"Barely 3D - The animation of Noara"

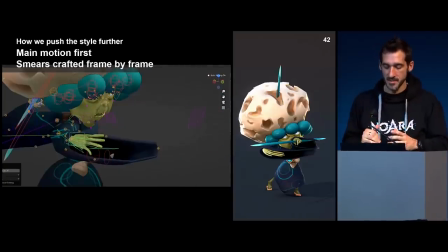1471s
So that's not what I'm going to say is not our, like, I don't always do that this way,
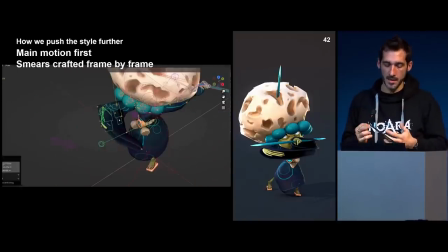1478s
but generally we do the base motion and we create the smears like almost frame by frame during the polishing stage. So I would have my base motion, and from there I would work on the smear.
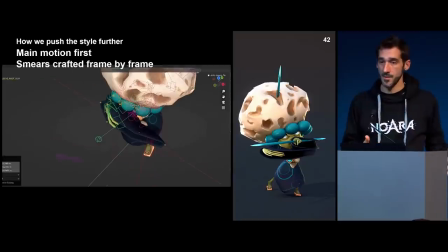1493s
So how would I push this motion further or this animation further to get a nice result?
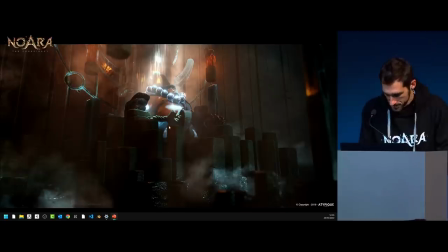1503s
So this is where I just need to relaunch the thing.
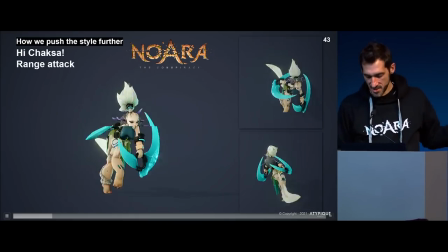1513s
Okay. So this is Shaxa. She's a warrior character in the game.
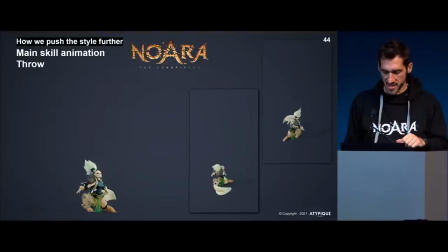1519s
And her main skill is a range attack animation where she throws a couple of big boomerangs.
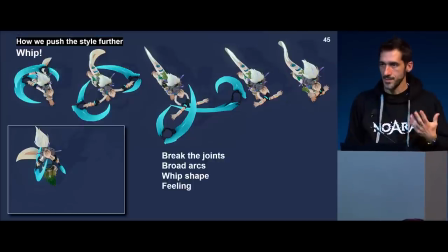1526s
Here they are. So this is where I use the whip motion or the noodle limbs. So you can see on the very left the very anticipation pose, and then when she's throwing the boomerangs, how I break the joints of her limbs,
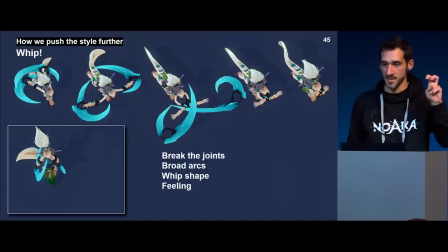1544s
and I also add more kind of joints to the limbs to create shapes that more look like whip than a current limb. And I'm also deforming those crystal boomerangs that should not deform, just to support this shape.
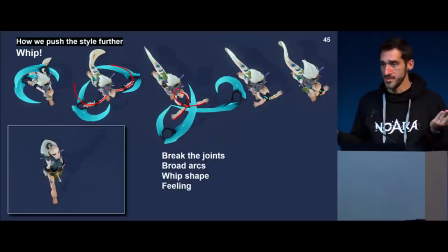1560s
And then you have like almost the opposite shape like a couple of frames later, so that you really have this whipping motion that you would see like if you would watch Indiana Jones. So in the end, from the top view or from the game point of view, you almost can't see that.
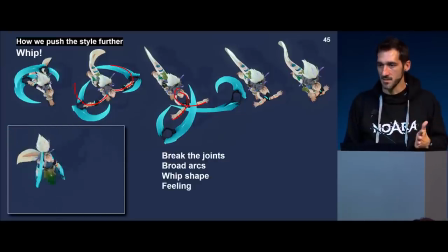1578s
But maybe you can feel it, and it will look a little better.
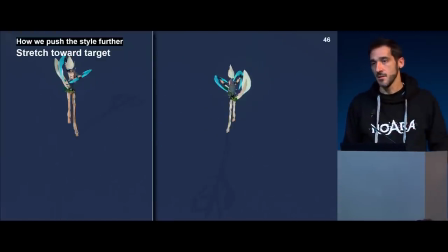1583s
And then, as I explained before, we will stretch our limbs toward the landing target in a way. So that you understand, like, she's in the air, she's doing her stuff, and where she's going to land. So if you have to click
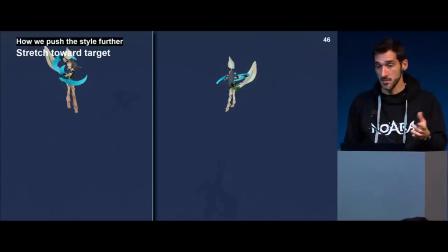1600s
the square space where she's going to be to control her, that you already know where it is. So that's, yeah, that should help you get that right, in a way. This is Moxie. She's one of the latest characters I worked on. She's like super grumpy.
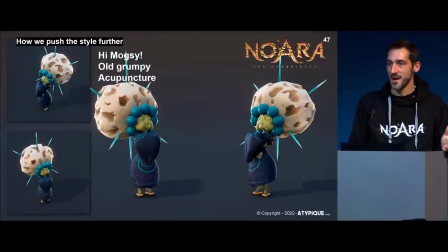1620s
She was actually inspired by the grandmother of one of my colleagues. So yeah, and he's really happy about the results of that. That's cool. So I want to show you when her hit animation.
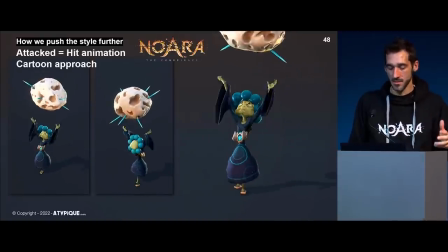1637s
So when basically a character is receiving damages, you know, you just hit it,
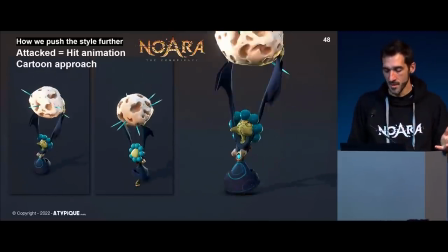1643s
we will play this hit animation. And I really wanted to push
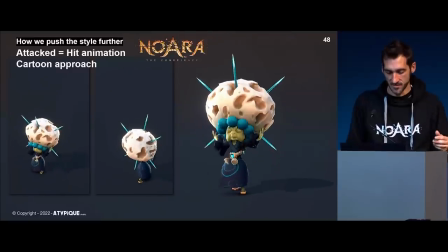1650s
this animation as far as possible so that we totally forget it's made with 3D or whatever and it is as appealing as possible.
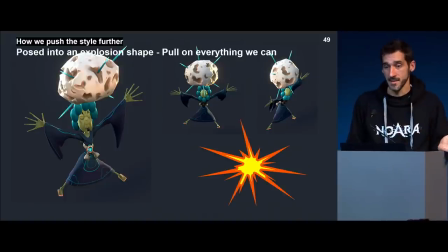1658s
And the design is simply a hit shape. That's, I mean, yeah, obvious now, but yeah, that was the idea. So I just stretched the limbs to create some kind of star shape. It may not read as well from a pure side point of view.
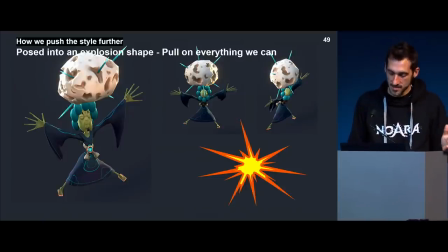1675s
We can't fix everything for sure, but still, it does look pretty neat, I guess.
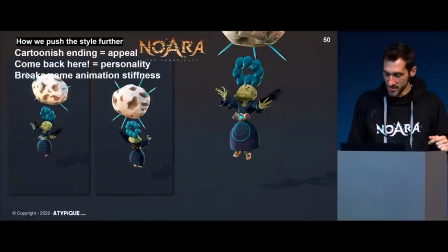1681s
And since she's bold and she doesn't want people to see that, this was a good opportunity to like bring more
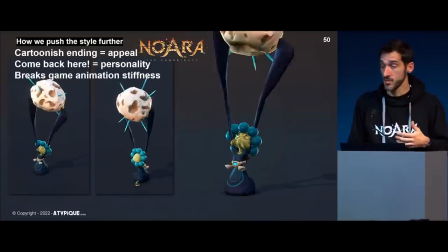1691s
personality to the character and also more deformation or appeal just in the motion,
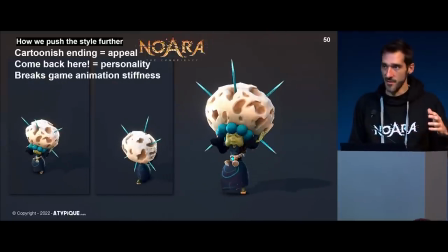1696s
where you can see her like she's recovering and she's like, oh, I need to get my hat back on my head,
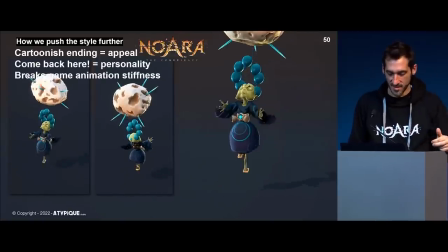1702s
and she's just like stretching her limbs to get it back on her head,
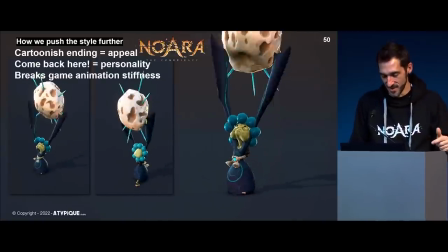1707s
basically.
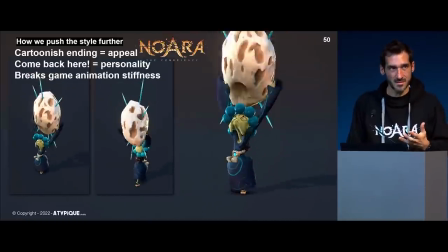1709s
So hopefully this kind of breaks the usual stiffness that we do see in most games.